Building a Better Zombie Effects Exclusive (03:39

Hi, I'm Mike Seymour of FXGuide.com reporting for Wired on the tech behind the visual effects of World War Z. If I could get into Russia, where would I start?
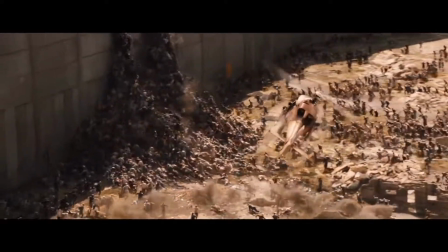10s Russia's a black hole. I need answers.
Some amazing action sequences, but to pull them off, one of London's top visual effects companies,
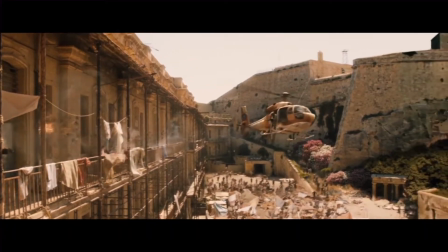18s
the Moving Picture Company, or MPC, had to effectively work out a formula for swarming zombies. How did the filmmakers pull it off so well? Well, the zombies are not animated by hand.
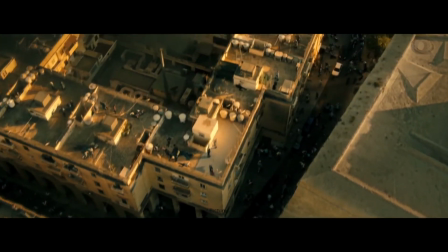29s
They're intelligent agents that are programmed with a form of AI that allows them to interact. MPC used their in-house program Alice, which normally allows these agents to avoid bumping into each other. Of course, here they needed to climb all over each other, as senior CG supervisor Max Wood from MPC explains.
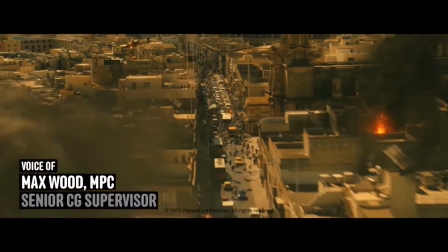48s
MPC worked on many sequences in World War Z, the largest of which was set in Jerusalem, Israel. The Israel sequence was shot in Malta.
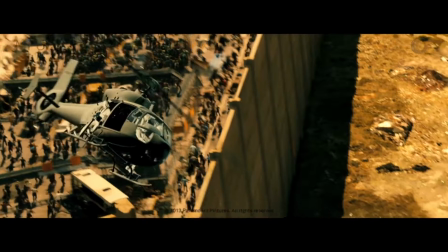55s
The biggest challenge to this scene was the large zombie crowd shots. Our environment team built a large wall that surrounds Jerusalem, and we see our zombies climb over it.
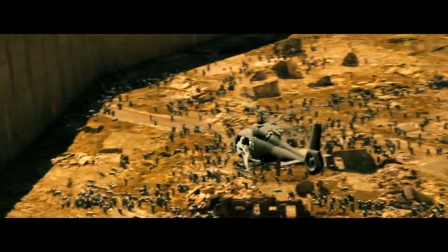64s
We also built a large CG environment outside the wall with wastelands and a backdrop showing Jerusalem.
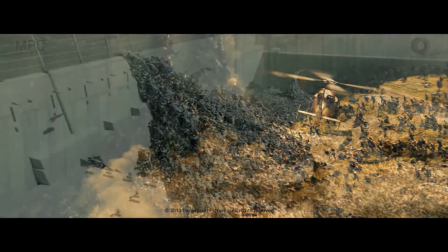69s
All this was built from photo reference. Early on we received concept work showing the different shapes the crowd could take.
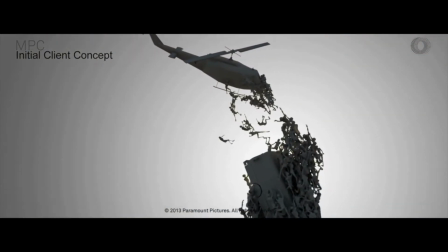75s
Some were pyramid-like and some were like freestanding tentacles made of zombie crowd. For the pyramid shots we started off defining the shape and the layout the crowd could take.
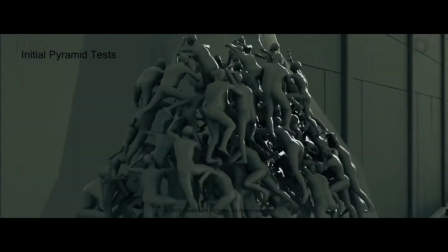83s
We then start populating the layout with motion capture clips, including performers climbing up nets, falling down ramps, and falling off objects.
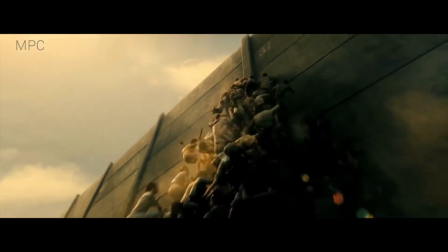90s
The largest pyramid shots made up from around 5,000 zombies.
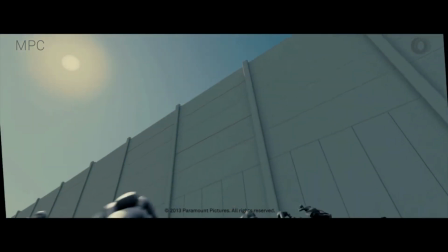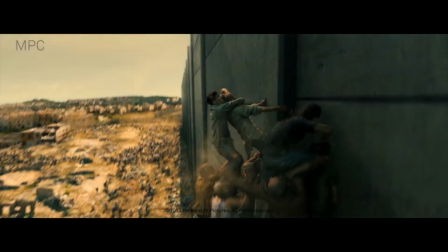100s
The digital zombies come from a database built of motion capture performances, which are then randomized with a core set of attributes which have variance applied to bring out what seems like thousands of different zombies. Unlike perhaps the zombies in the film, each of the intelligent agents in MPC's Alice program effectively have a mind of their own. They act by being given an objective, a set of rules to achieve it, and then a simulation is run.
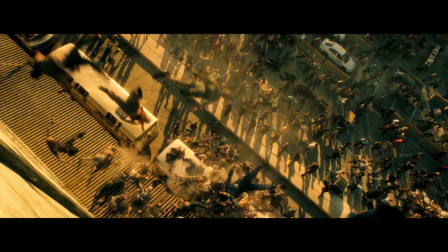125s
Even the MPC artists have no idea exactly whether or not they'll succeed when they start it.
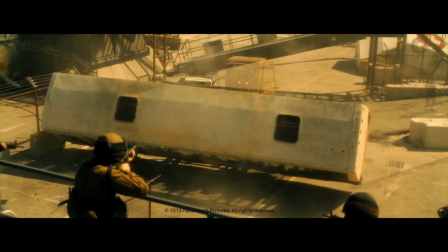131s
For the bus shot we used various different motion capture clips, including performers running up a ramp and jumping off from the height of the bus.
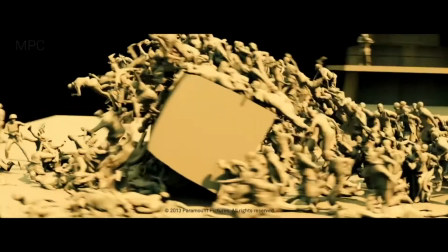138s
All the complex crowd shots got layers of hand-animated zombies.
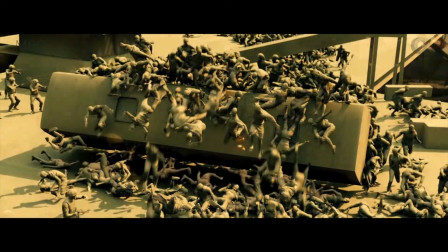141s
We'd start off setting the shots up in Alice, our in-house crowd tool, then we'd work out where we wanted to add the additional animation detail.
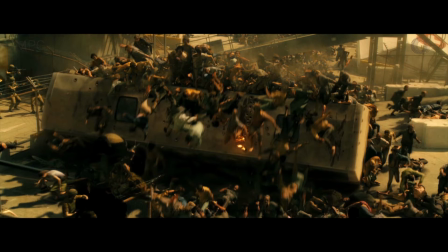148s
One of the advantages of Alice is that it makes it really easy to work between the different departments.
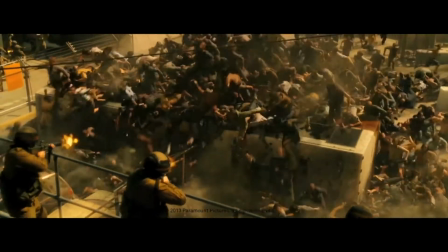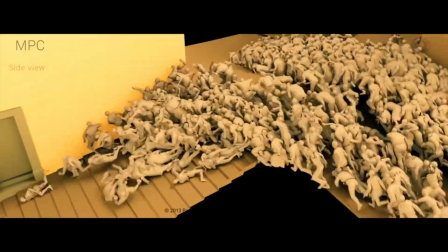159s
In the street scene we started off working out the speed and the layout. The crowd had to be very dense to allow it to have a flowing form.
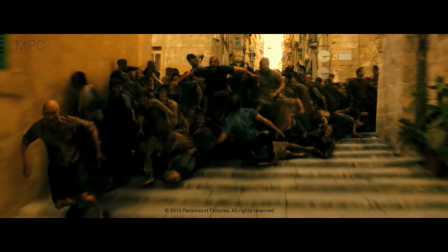165s
In the front of the crowd we added fast running zombies that would sometimes fall over and end up being eaten up by the zombies behind them.
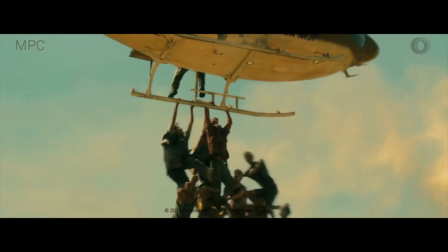175s
Towards the end of the Israel sequence, we see the zombies attack a helicopter.
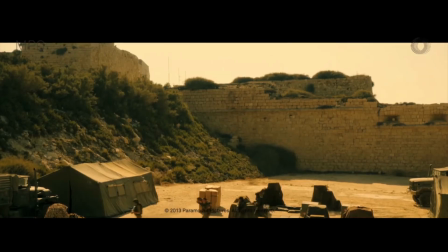179s
In some shots the helicopter was live action, but in others, where the action needs to be more extreme, we added a CG helicopter that our zombies can interact with.
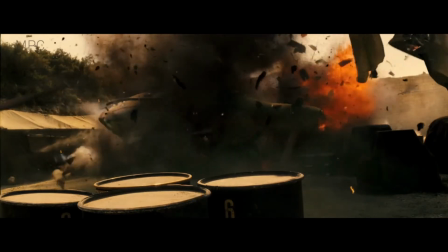188s
What's amazing is not only did they simulate all these agents, but they also simulated their wave-like movement. And then they added cloth simulations, camera simulations, and of course photorealistic lighting on every single shot.
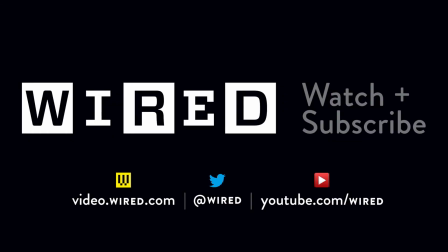199s
That's a lot of simulations. Well, if you want to learn more about the world behind the visual effects of some of the biggest blockbuster films, be sure to subscribe. I'm Mike Seymour for Wired.